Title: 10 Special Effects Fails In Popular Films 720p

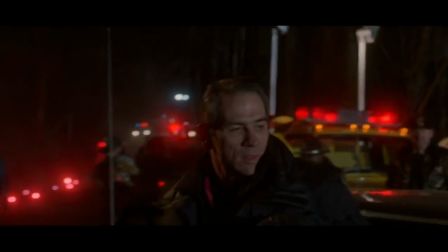Marshal Sam Gerard, played by Tommy Lee Jones, stacking the odds even further.
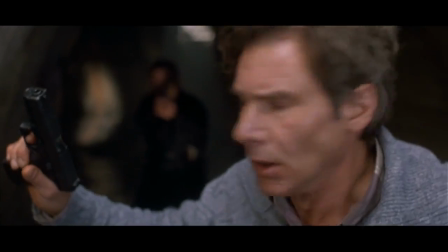But when the men first come face to face, Gerard leaves his target with no choice but to leap to the uncertain waters below.
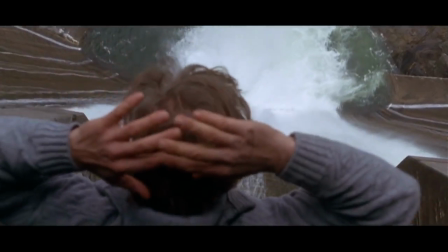The movie managed to stage an impressive train crash, but their dummy budget was apparently scaled back as a result.
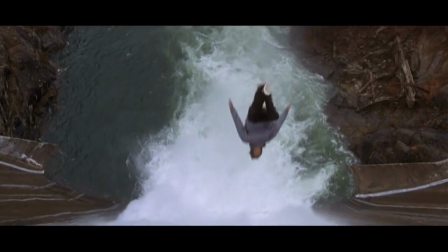We're not saying Ford or even a stuntman should have made the jump, but maybe finding a dummy with arms that actually bent would have been a good place to start.
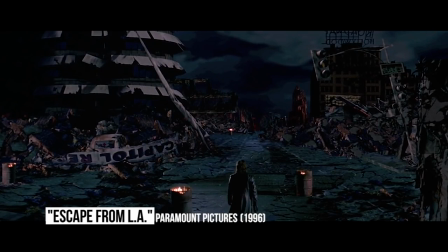Escape from LA. After rescuing the president from the island-turned-prison of Manhattan in Escape from New York,
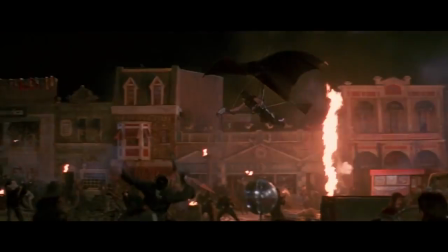Snake Plissken returns in Escape from LA to save the president's daughter from the island of sin that Los Angeles has become.
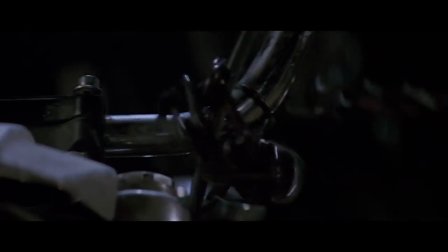Unlike the first film, Escape from LA had a relatively massive budget of $50 million.
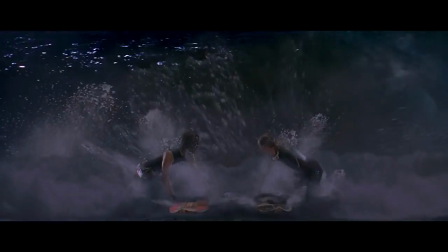But all that cash couldn't save the movie's now notorious surf scene, in which star Kurt Russell pretends to ride a poorly realized tidal wave while actually acting against a green screen.
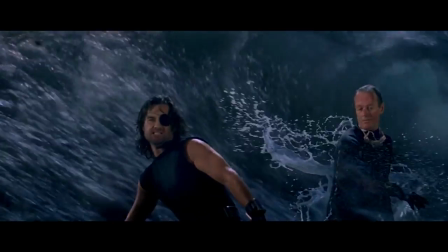It may have helped the movie's campy sci-fi fun,
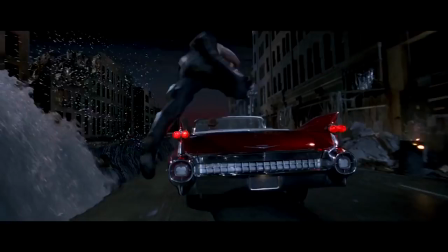but the scene wasn't on the level that any fan could have reasonably hoped for. gotta be kidding me.
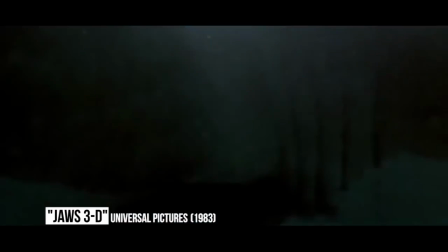Jaws 3D. It was a very real shark puppet that led Steven Spielberg to huge success with the first Jaws.
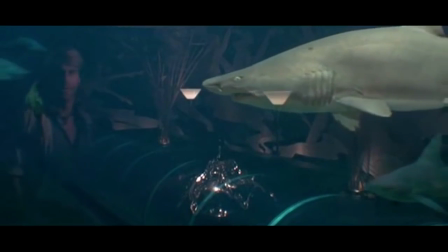But by the third movie in the series, there weren't any reservations about using CGI to render the great white shark in 3 dimensions.
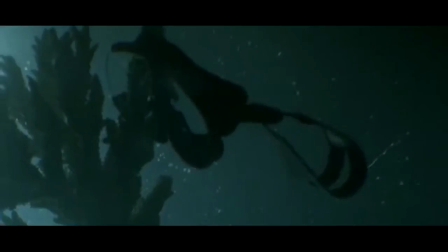Jaws 3D probably planned to use the effect to enhance the tension and as a gimmick to lure in audiences.
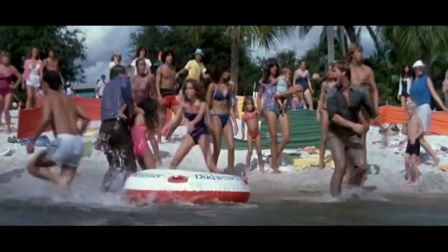But the result was at best cheesy and at worst possibly one of the most ridiculous shots to ever make it into a blockbuster hopeful.
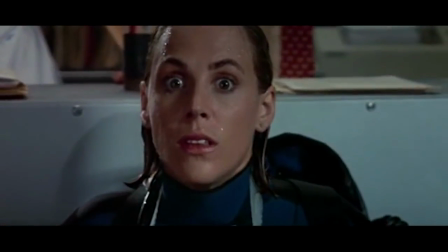To make things worse, the motionless shark and stunned actors were highlighted in slow motion, so audiences wouldn't miss a single terrible frame.
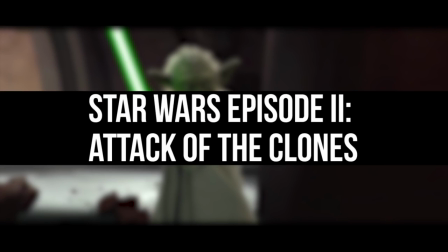Star Wars: Attack of the Clones.
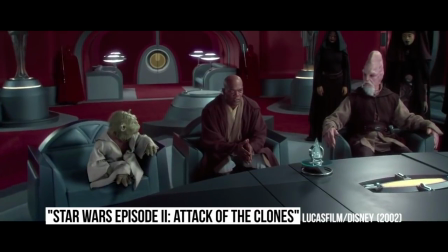One of the biggest complaints about the Star Wars prequel trilogy is George Lucas's use of CGI, favoring fake green screen over actual sets or costumes.
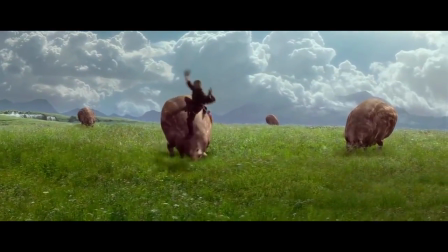There are plenty of bad effects to pick as a result, but the worst in the trilogy has to be the Republic's clone troopers.
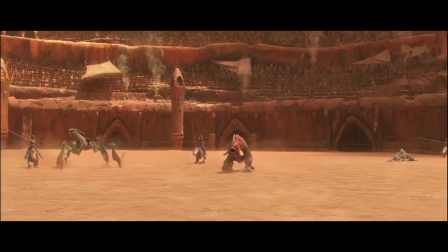Unlike the CGI aliens and impossible sets in the other prequels, George Lucas could have filmed actors in trooper armor,
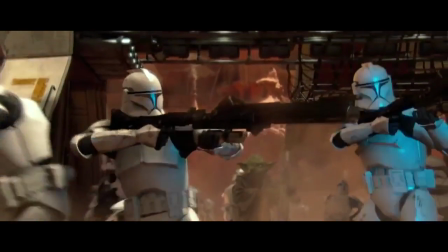but instead, not a single suit of the stormtrooper precursors was ever made.
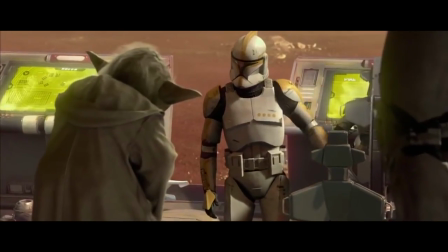The CG troopers were a perfect study in the uncanny valley, looking and acting almost human, but falling short.
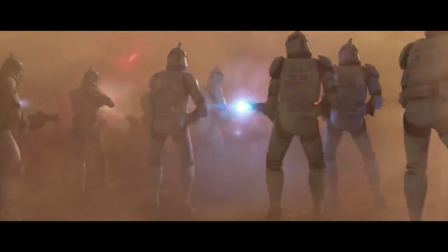This left audiences turned off or taken out of the film completely.
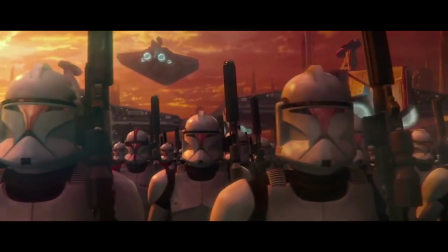Since some investment in their ranks was needed for the emotional twists of the entire trilogy, it was probably a bad call in the long run.
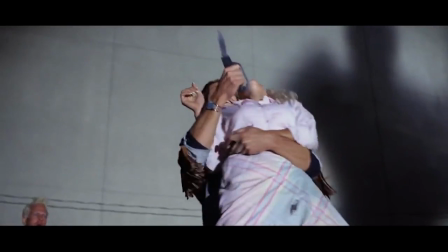So what do you think of our list? Did we miss any bad special effects in your favorite movies?
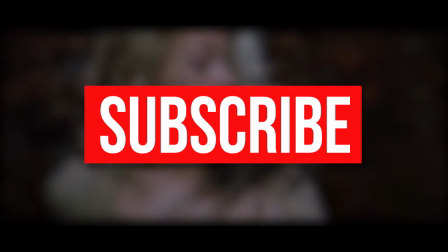Let us know in our comment section, and don't forget to subscribe to our channel for more videos like this one.